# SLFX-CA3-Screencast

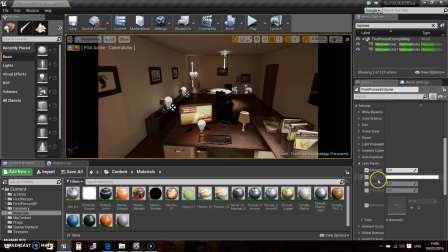I do have a little bit of lens flare,
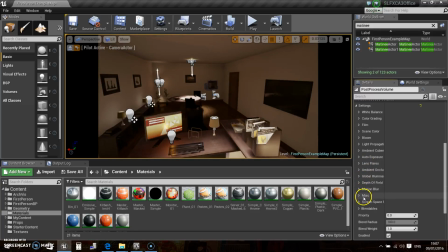which I'll show that in a second, but for depth of field,
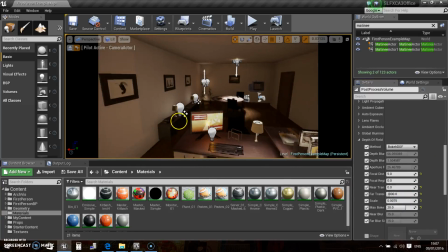the way I've this set up to be only a very tiny setup at the moment,
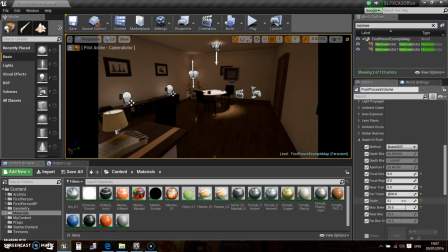but I can increase this to 3 just to demonstrate that it is in there. 0.3 or something. No, 0.0.
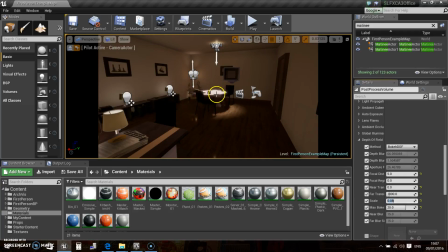So we're getting this nice kind of blur over there on the desk, and this kind of area.
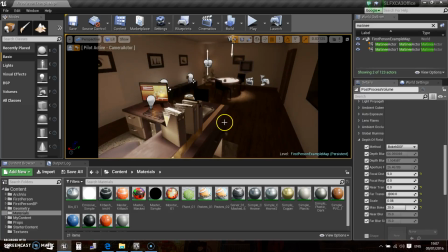Yeah, that there's okay. I'll leave that like that for now. It's set up to be just kind of after a certain distance, which in this case is 5 units, it's gonna start blurring, which is kind of what I expect it should be like.
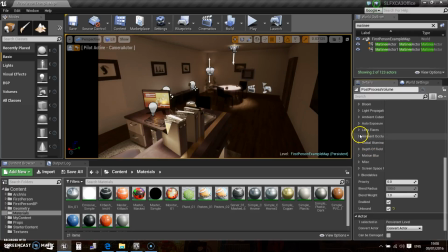Where is this other one then? Right, yeah, so I've got this LUT stuff in as well.
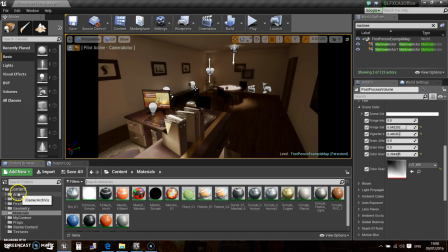Jesus, we've gone over 5 minutes already. Yeah, I'll try to be as quick as I can. LUT.
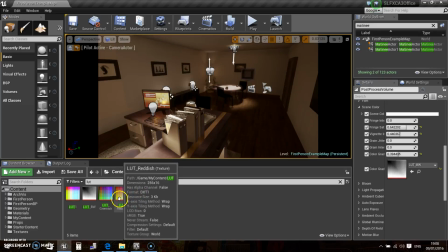Right, so these are the different LUTs that I have set up in here.
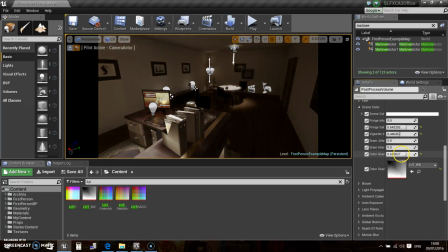This one here is just black and white, so if I change the color grading, we get a nice kind of black and white effect. And then I have other ones, you know, a reddish one, a greenish one, and then one that just kind of lit up everything.
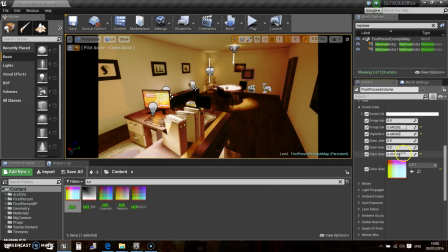You know, it looks ridiculous, but bring it down,
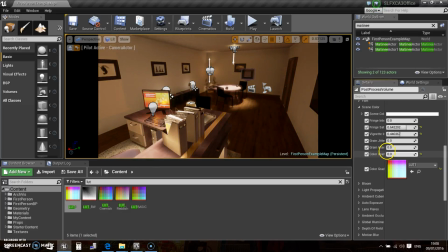and you get like highlights on the light areas, and it just brightens the whole thing up.
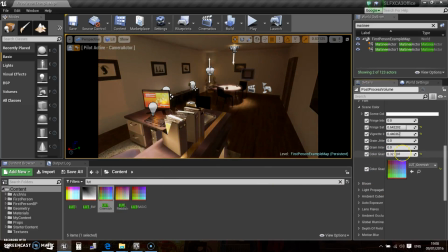One that works well is here, this one. Yeah, so this kind of like makes it look a bit more natural. You know, it's not so bright on certain areas. And then this one is kind of the opposite of that, where it's like this really kind of warm glow to everything.
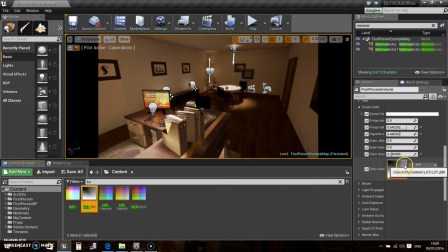Yeah, so I like it with the black and white at the moment, and just a little bit on that.
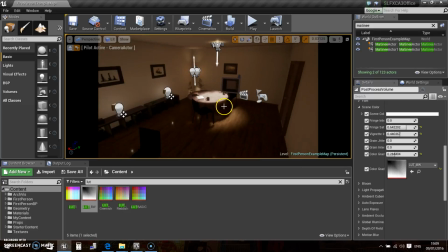So it's kind of, yeah, everything's a bit washed out, and we don't have too much color going on. So it's kind of boring old office space.
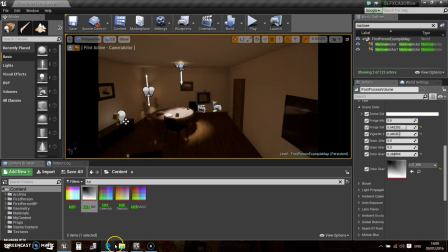Yeah. Move on.
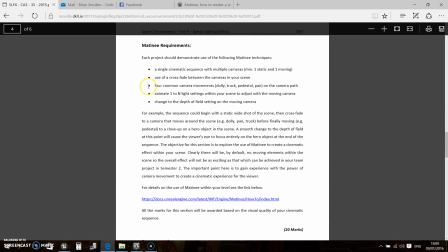That shows that, and then the matinee requirements. I played the video at the start.
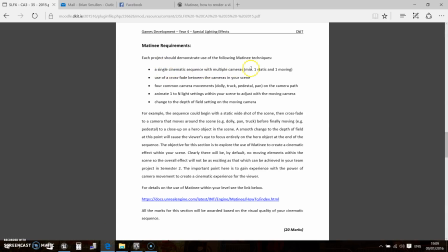You can see that there are multiple cameras. There's 3 cameras altogether. I have a fade between cameras, and I have different types of movement and that along the each camera.
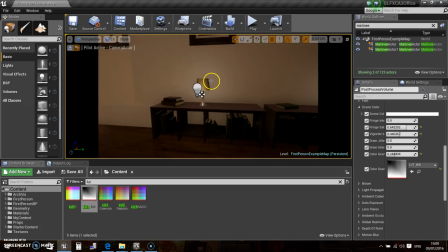The lights animate over here. These 2 lamps go off and come back on again as the camera swoops by them.
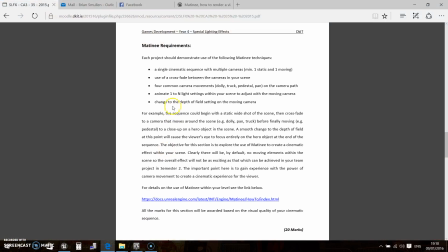And oops. And I don't have the depth of field setting.
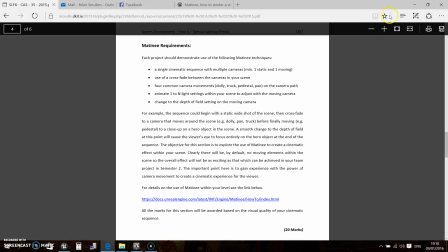I didn't like it, so I didn't put that in.
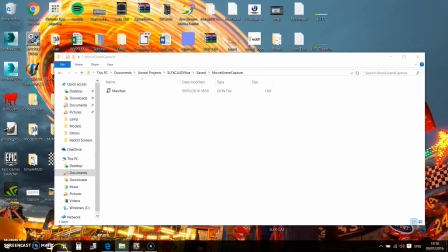Anyway, I'll just give another run of the project so that you can see
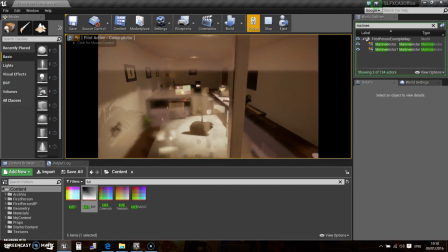the animation that I said I had. So different types of movement going on here.
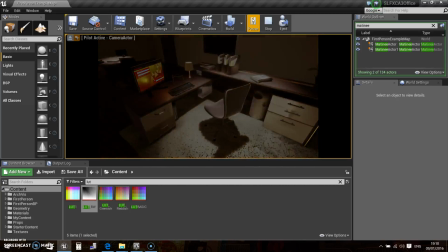There's the fade.
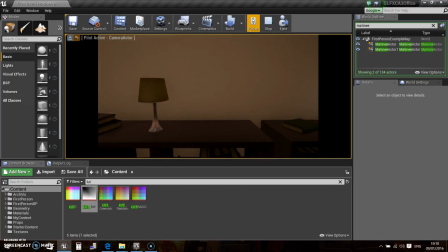And now you'll see this light going out, and then it's come back on, and then this light goes out, comes back on.
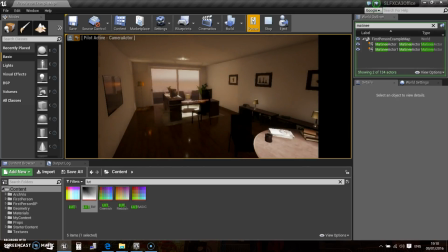And then this last camera just zooms in onto
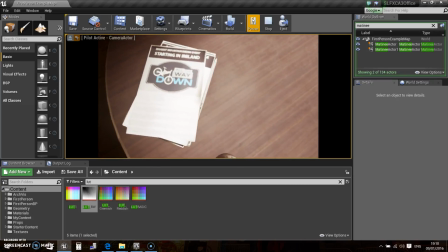this like stack of papers here. So this is kind of my version of what you said might be a hero in the room or something to focus on.
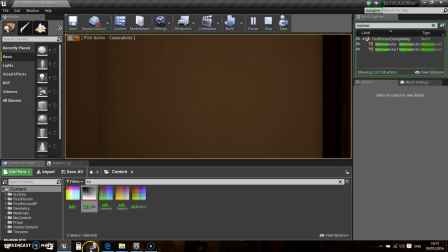Anyway, hopefully I have covered everything. I tried to keep this as quick as I can because I know you said 5 minutes max.